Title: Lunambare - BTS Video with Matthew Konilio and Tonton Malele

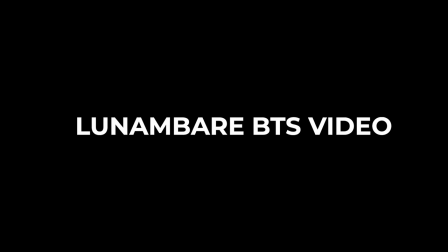0:00 Okay, three, two, one, get up.
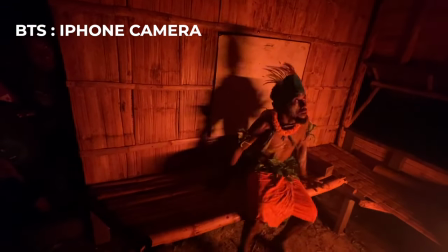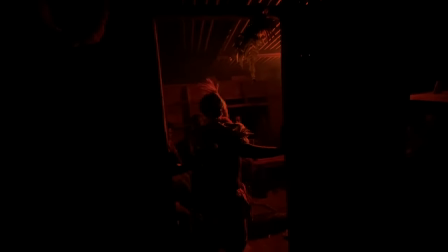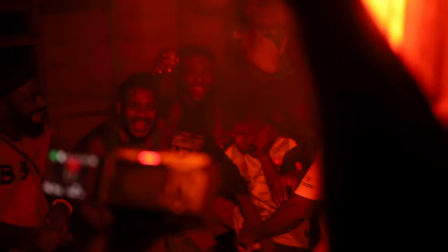0:18 Basically over here for the shots, we set up the lights to make it look like it was fiery in the house boy.
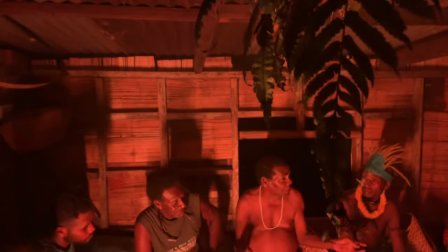0:25 We did have a fire in the middle. But yeah, we got all the elderly to sit around,
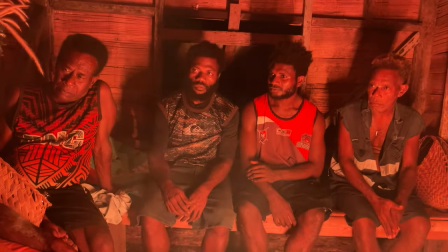0:30 around the fire just to tell stories. talk about the times before just so
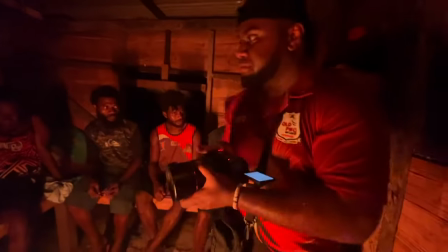0:37 that I could walk around take the rule of the people talking the people listening the kids
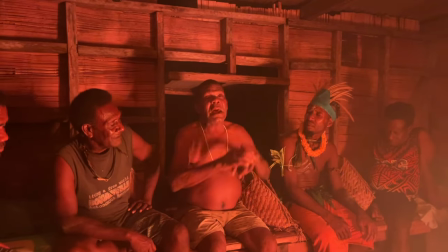0:41 listening to the elderly talking so yeah we wanted to aim to get this
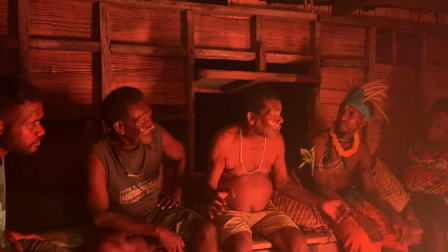0:46 kind of shots
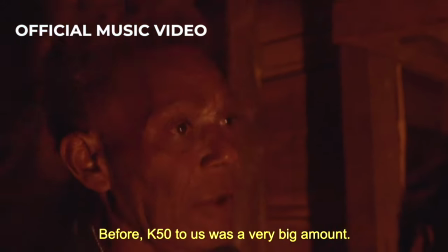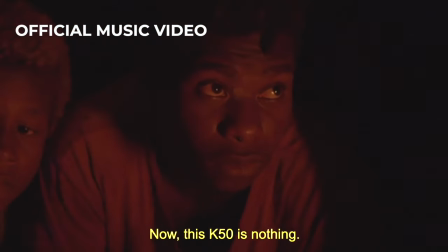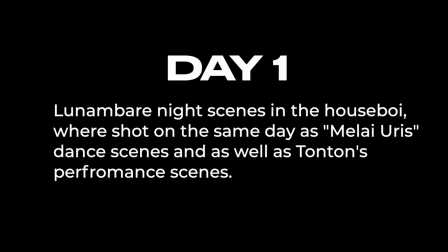day two for lunambare basically shooting two videos two music videos in a day yesterday was day one man now i'm trying bill not good stuff ready day
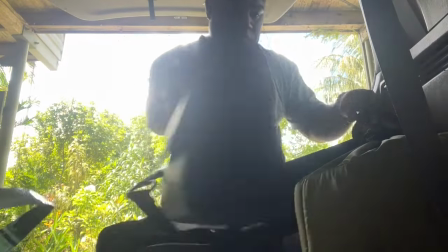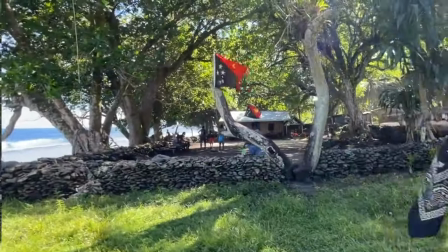1:27 two day two day two
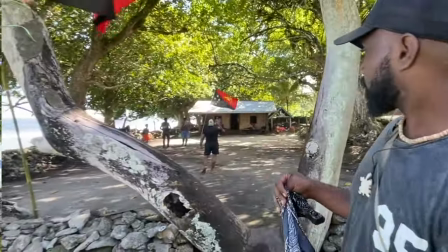1:31 is uh where it all began this is my man welcome to my money
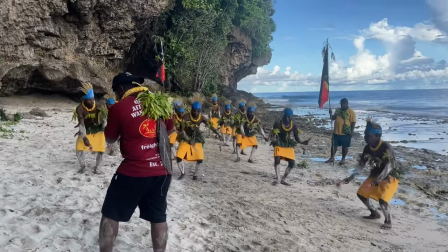1:38 story time uh we shot meliuris day one and the very same night we shot the night scenes for Lunambare in the houseboy the shoots came out like perfect and everything and then day two where
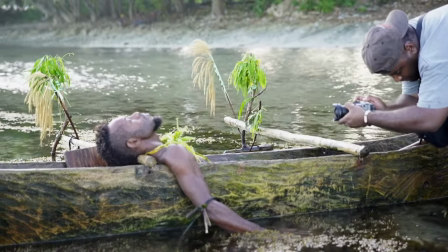1:50 i mentioned we're going out to shoot more more scenes for Melahuris which were the canoe
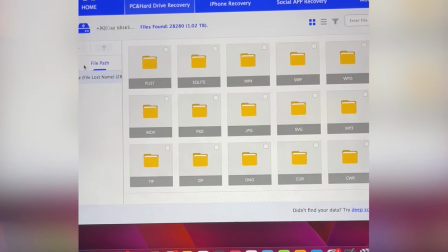1:55 shots when i checked the hard drive again the footage were were missing for the
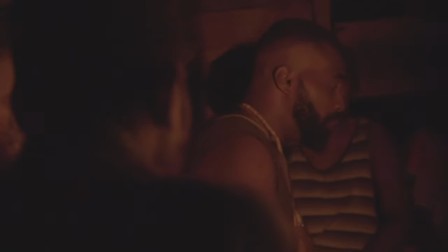2:00 houseboy scene for Lunambare you know i just thought that was somewhere else so we continued on with the shoot for Lunambare as
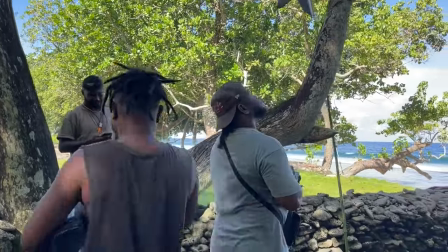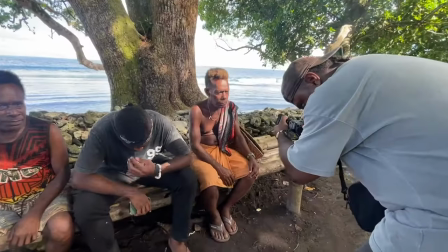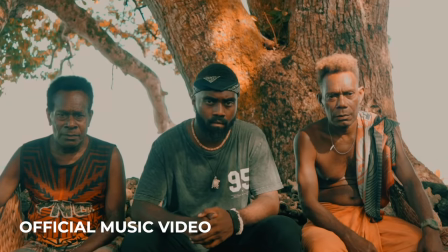2:22 you can see at the starting of the music video he sits in the middle with uh basically two of his elders so that was day two that we shot those scenes we basically shot that at uh liselle if you're familiar you'll know so basically what happened is we had to reshoot the night shots in the house boy the footage for the first night where we shot lunambara in the house boy they went missing so we had to do a reshoot but other than that day two as i mentioned right now in the video we shot the the boy scenes all the boys going out looking
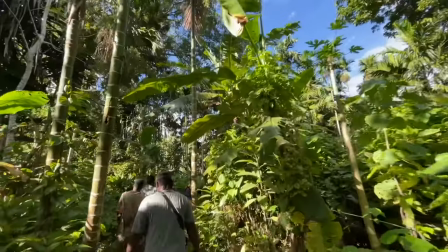2:56 for kulao coconut to drink um just walking out but yeah that's what's evident
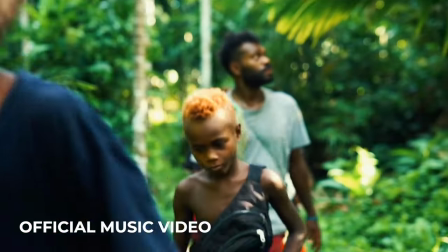3:02 here in the second part of the music video other
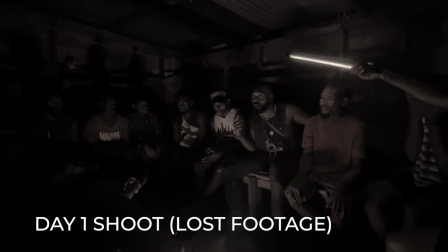3:11 than that the performance scenes in the house boy we had to reshoot i really don't know where the footage went but we showed it anyways we did a retake anyways um and yeah i could not copy the footage again because i already had full meta the card but yeah you know every photographer or videographer goes through that but yeah i just had to cope with it just had to choose another day another night basically to shoot the house boy scenes that was about it that was a little bit of mishap here in this music video uh but it still was a success thanks to the boys thanks to tonton ishmael on photography and bts but yeah enjoy the rest of the video.